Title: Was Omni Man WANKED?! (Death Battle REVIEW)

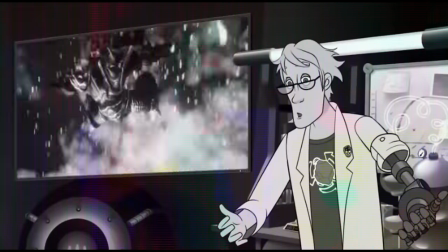I think I've heard on the Dead Bear cast that it was only for this episode, which is nice since it means you'll always have this old school Dead Battlefield.
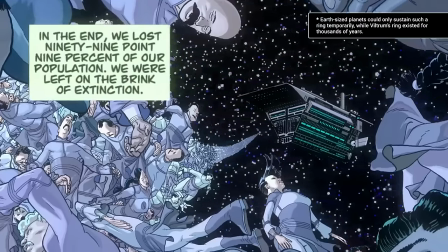Also big W for recommending to check out the Invisible comic. Do support the Easy industry however you can, please.
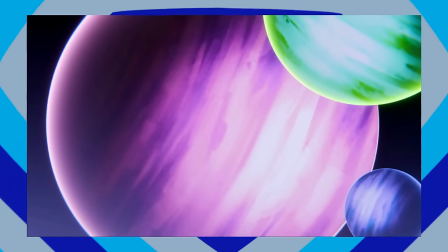Right off the bat, I love the musical sting the fight starts with. Really sets a sci-fi mood, reminding me of Frisatron 2.
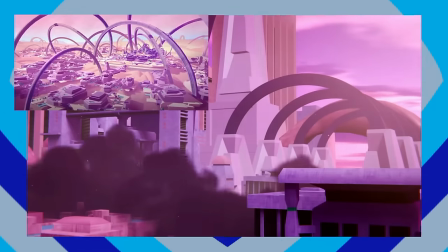As Bardock lands on Traxxar, which is very accurately rendered in 3D by the amazing Devil Artemis, Chefkiss.
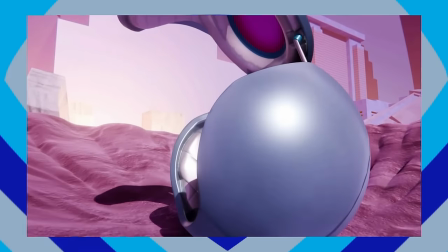If you don't have the episode in mind however, Bardock's comment about it being a bug planet probably hints at the Traxxar since it's all running away offscreen.
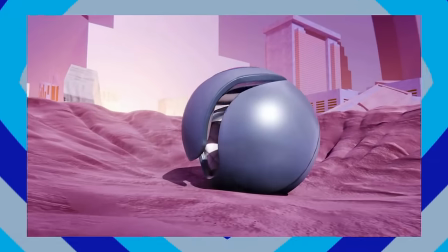And speaking of background stuff, you can hear the city alarm popping off basically as soon as Bardock lands.
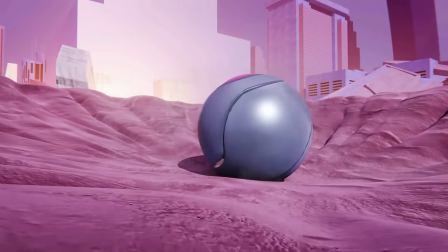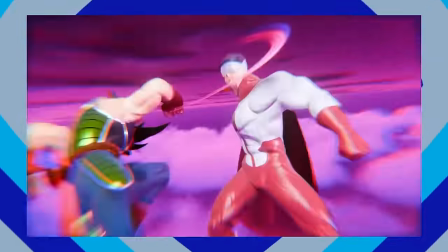Great idea to have most of the fire take place in a purple sky setting by the way, as it feels right at home both with Dragon Ball visuals and Invisible 2 visuals.
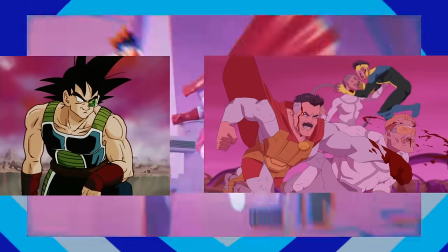Some things are just meant to connect, you know? Unlike...
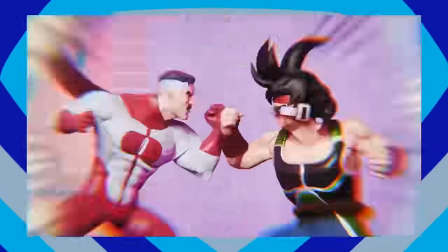Nolan wastes no time trying to end the invader on the spot, bringing us to the revelation of where he stands in this fight.
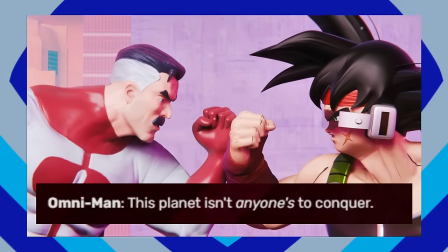I love love love this line. It would have been so easy to just quote the original one,
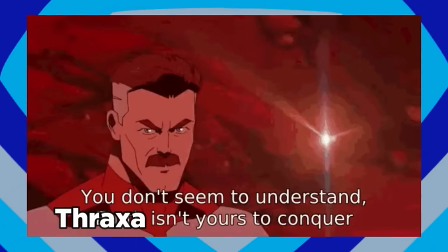but by replacing yours with anyone's, he still keeps the double meaning but reinvents it.
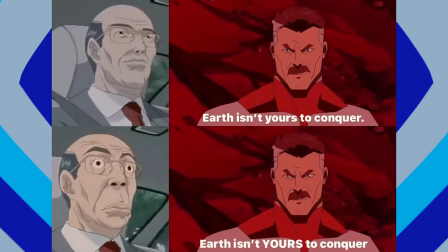So instead of secretly meaning, nope, this planet is actually mine, it now means this planet isn't mine,
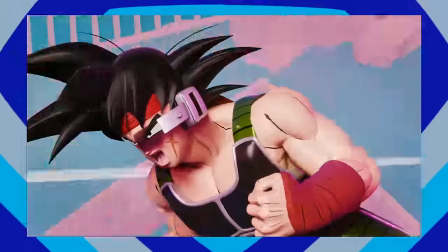Viltrum's or anyone else's to conquer, obviously confirming that this is post-redemption Nolan, aka the evil in the situation,
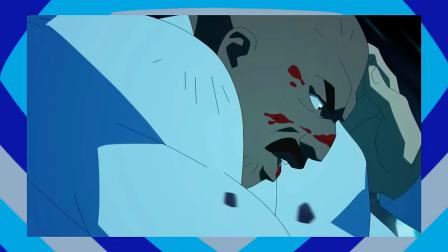fighting off against a very much still planet-conquering Bardock. And also true to this version of Nolan, just because his morals have got better,
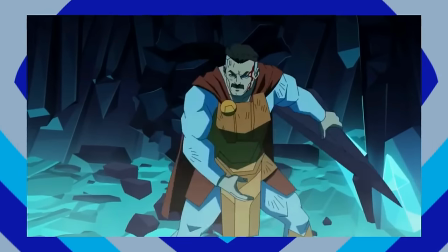that doesn't translate into his Black Air Force energy growing any softer, as we'll get into soon enough.
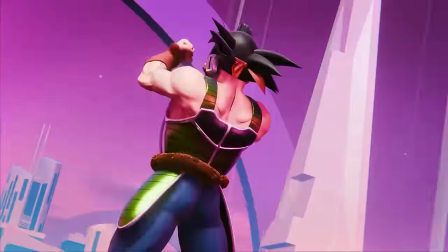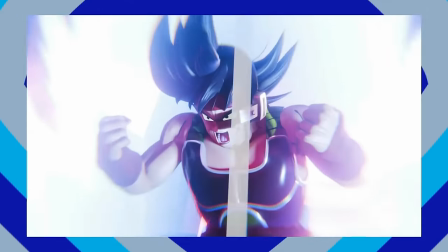Bardock defies Nolan's words as he charges up with a primal scream and I gotta say, both voice actors do such a great job, man.
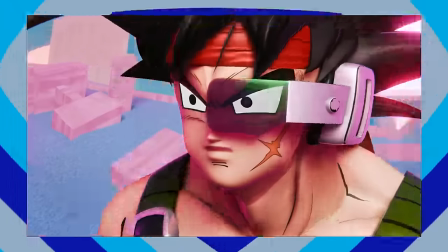Bardock is voiced by Cameron Nickhead, same voice actor as Black Adam, meaning that he's not really,
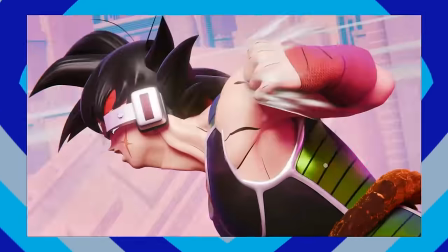he doesn't seem to be too lucky on either side of the Kongroor spectrum, but still gets the Saiyan Warrior energy to a T with his rough attitude,
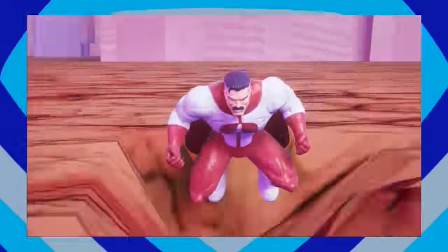great screams, passionate declarations that just mesh with Nolan's no-nonsense calm approach so well.
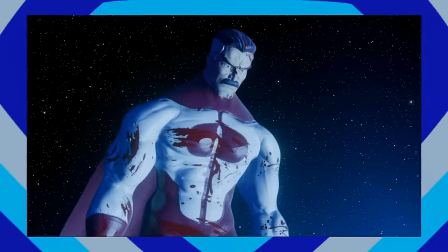I love how his swearing is for fun moments whereas Omni-Man's single swear serves as a declaration of self-disdain.
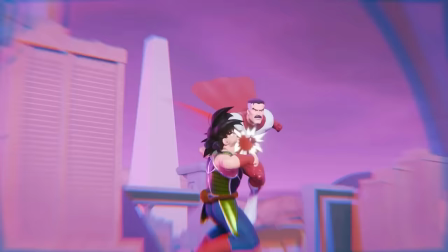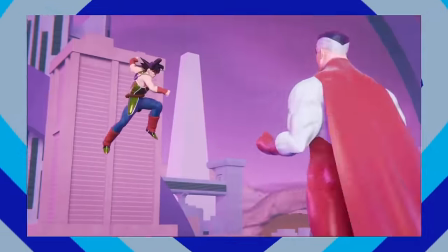As far as making these two warriors organically talk about their sons,
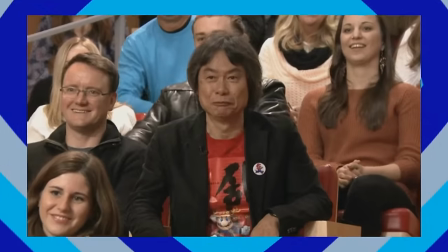aka THE major theme of this fight, goes, I'd say they pulled it off pretty well.
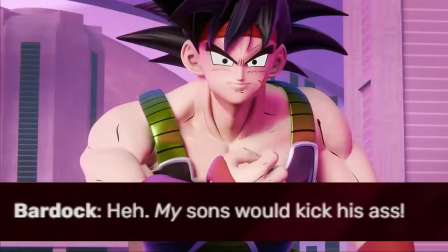Nolan compares Bardock's grashed nature to Mark's, and Bardock replies with which also counts as an unironic,
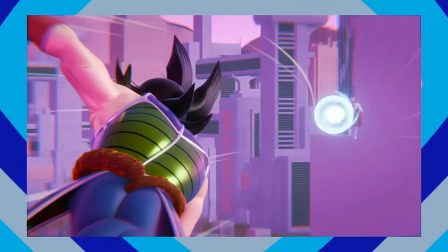but he can't beat Goku though and the fact that he managed to pull that off is nothing short of brilliant.
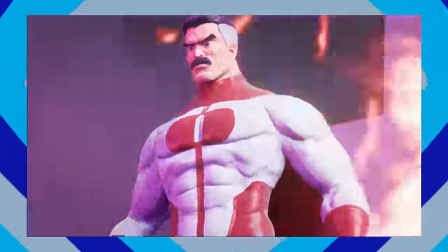Granted, it's probably more out of a but Saiyans are better type of thingy, but still from a Saiyan perspective, I still think it's pretty sweet, I think.
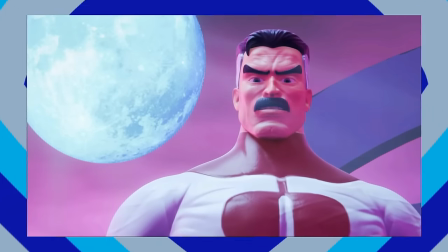Tom Sharks reprises his role as Omni-Man from the previous fight with Homelander.
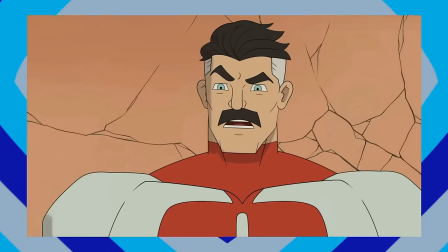And while I think he does an amazing job in both episodes, I just think there's a bit more versatility in this one.
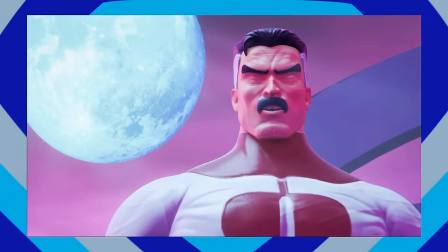More of a range, you know? There's still that quiet and straightforward arrogance that defines the character, but since he's fighting an actual warrior instead of a man-child,
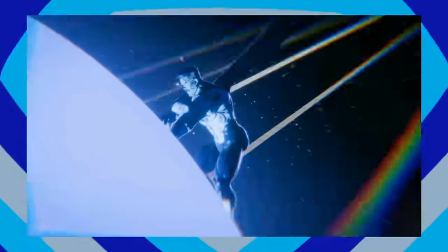you hear him go all out as well, especially at the end where he sounds almost exactly like J.K.
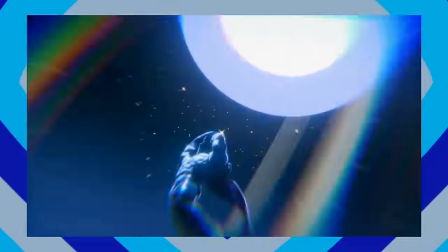Simmons.
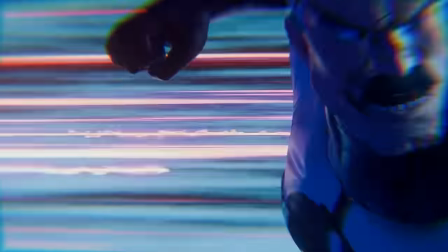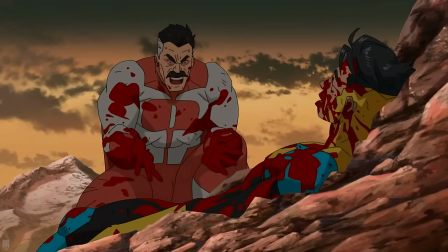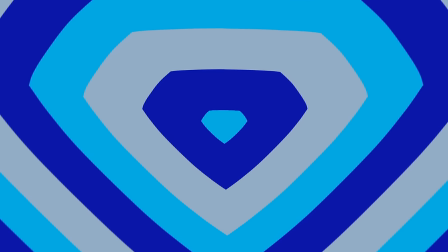He even gets a Mortal Kombat 1 quote that I immediately recognized for some reason.